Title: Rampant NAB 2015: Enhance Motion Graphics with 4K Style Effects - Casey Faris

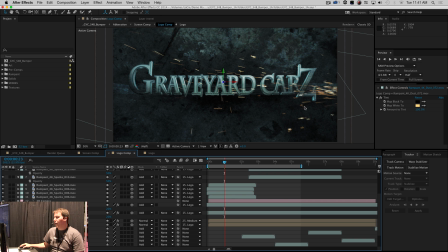4:07 However, these are actual real sparks. and so this is just again it's just a quick time element this is the rampant sparks and it's just shooting let's see if we can just look at
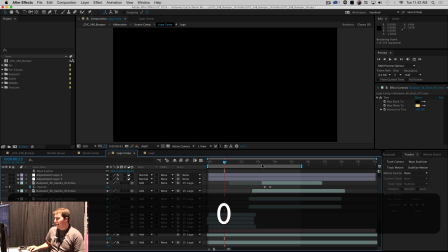4:17 those it's just shooting off the side there we'll
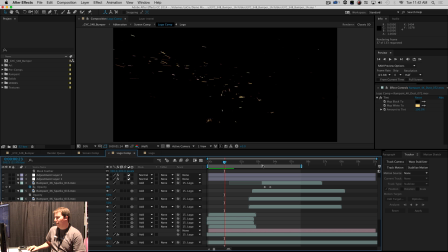4:22 just take a look yeah that looks nice and so this is just laid over again with I think it's an ad transparency and you'll see that some of the sparks are kind of bouncing off of where the letters would be if I had them actually on.
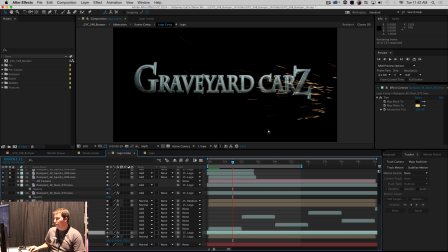4:39 There we go. It kind of looks like they're bouncing off of the letters, but it is a lie, Steven.
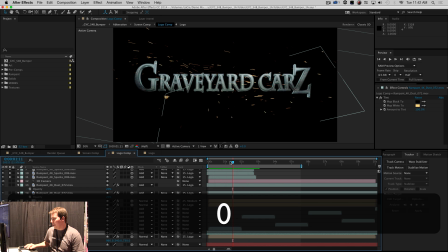4:45 They are not. Actually, what I did was I took this same element and I rotated around and made a mask.
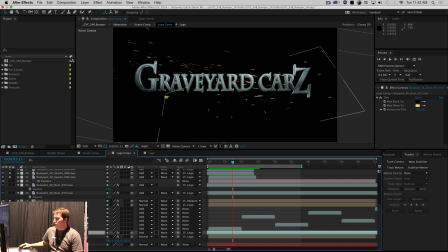4:52 And so it comes in this way and then it shoots that way just like a second later. So it looks like in pretend land that it's bouncing off the letters, but it's not. So you don't have to do any crazy like 3D collisions or anything to really sync your elements into your comp.
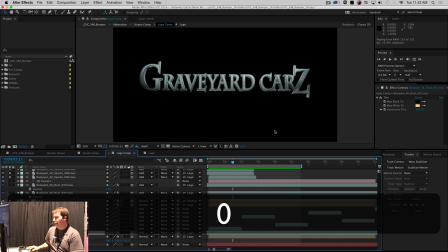5:10 You can do just easy little things like that. It took like two seconds to make that work.
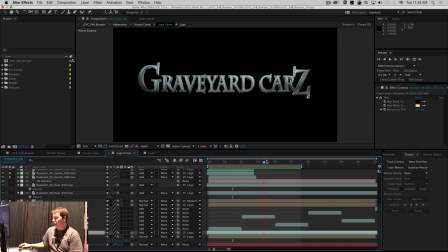5:14 And so I have sparks coming from this way and then down here I have sparks coming from the other way which I should turn everything off again.
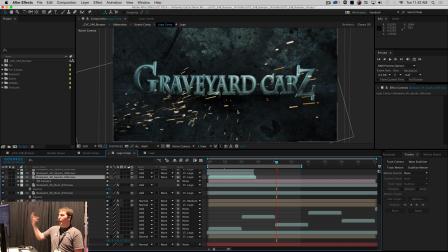5:24 Yeah so sparks coming in this way. So I have sparks, sparks, looks pretty good. I also have some rampant distortion streams here which I'll just solo those and bring this up.
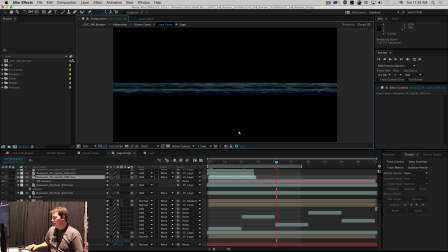5:36 Everything's kind of like turned down because it's all kind of supposed to mesh together, but to see the original element, I have to kind of boost it a little bit.
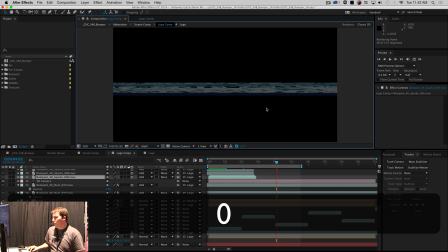5:44 And so these are just like TV glitch effects. One thing that we do for our show is it's almost like it's a pirate broadcast thing,
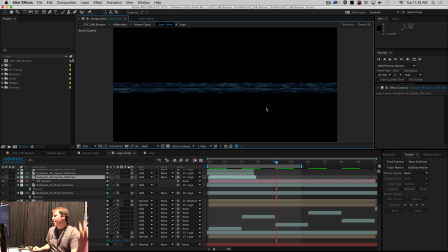5:53 like you just kind of happen to pick up this transmission during the zombie apocalypse where people are restoring cars. Anywho, it's pretty awesome. And so basically everything that we do has TV glitch effects or fuzz or snow or whatever it is.
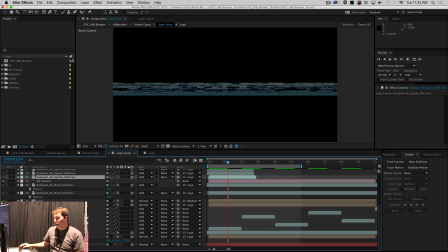6:09 And so we have this going through it to kind of keep with that theme. And again, it's just QuickTime movies that are put on there with transfer modes.
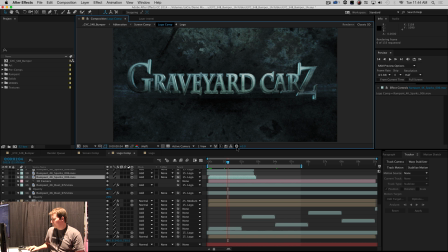6:17 Super easy. Not taxing on the processor or anything like a 3D plugin would be or anything like that. So that looks pretty sweet. I'm going to call that good for that comp. but that is put inside of yet another comp.
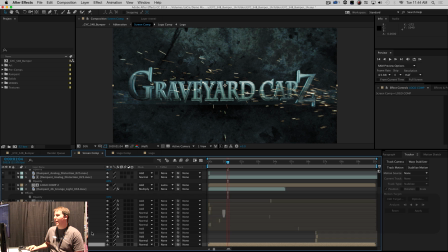6:33 It's it's comp-seption. How do you say that? I'm not gonna say that again, that sounds weird. Anywho, so we have that going on, that's pretty sweet. But now I want to add even more crazy glitchy stuff and so I'm gonna put some glitches over it.
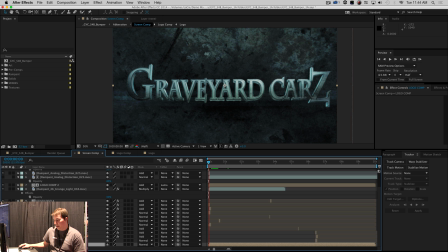6:51 I'll try and pick the right one here. Yeah, I'll just turn everything on.
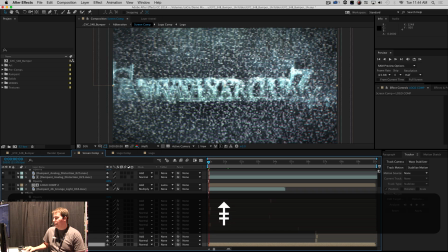6:56 So at the very beginning this kind of glitches in and this is some of the some
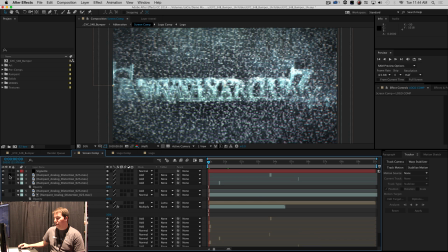7:01 more rampant analog distortion so by itself where is it
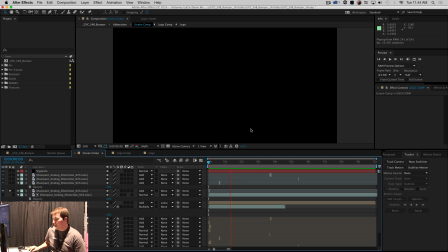7:08 yeah by itself it pretty much looks like that already looks awesome you could just put that over with an ad transparency which I did for part of
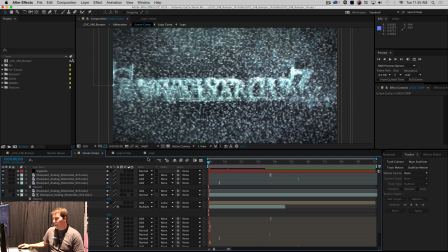7:15 it but for other parts of it I duplicated this logo let's see if we can
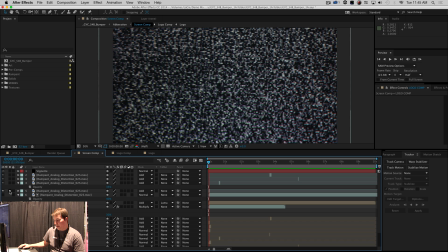7:20 grab that here we go nope where is it there
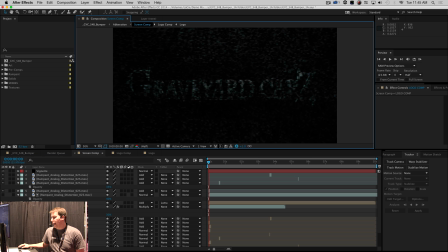7:25 for parts of this I just duplicated that comp and used this TV noise as a luma mat and so it's just taking all the light pixels and it's showing that comp under it and so it really kind of gives more character to this this element instead of just lightening
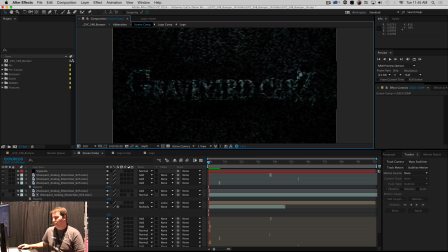7:43 some of the pixels it actually changes the way all those little light parts of it look and so now we're in crazy mode so I'm gonna turn that off.
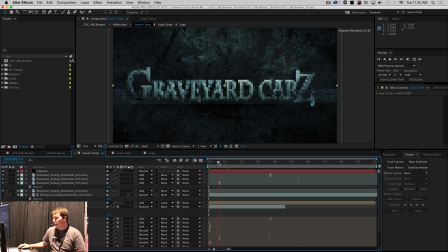7:53 And so each time these glitch effects come in, it not only flashes in with some of the glitch things, but it also kind of offsets the image. Now I employed a very, very advanced technique that's absolutely gonna blow your mind for this one.
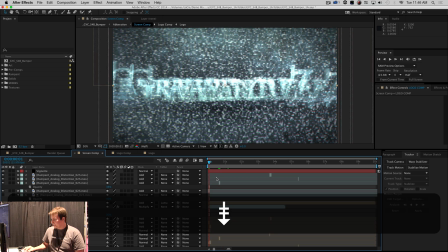8:10 I duplicated the comp and moved it over. Yeah, and I turned it on under the glitch.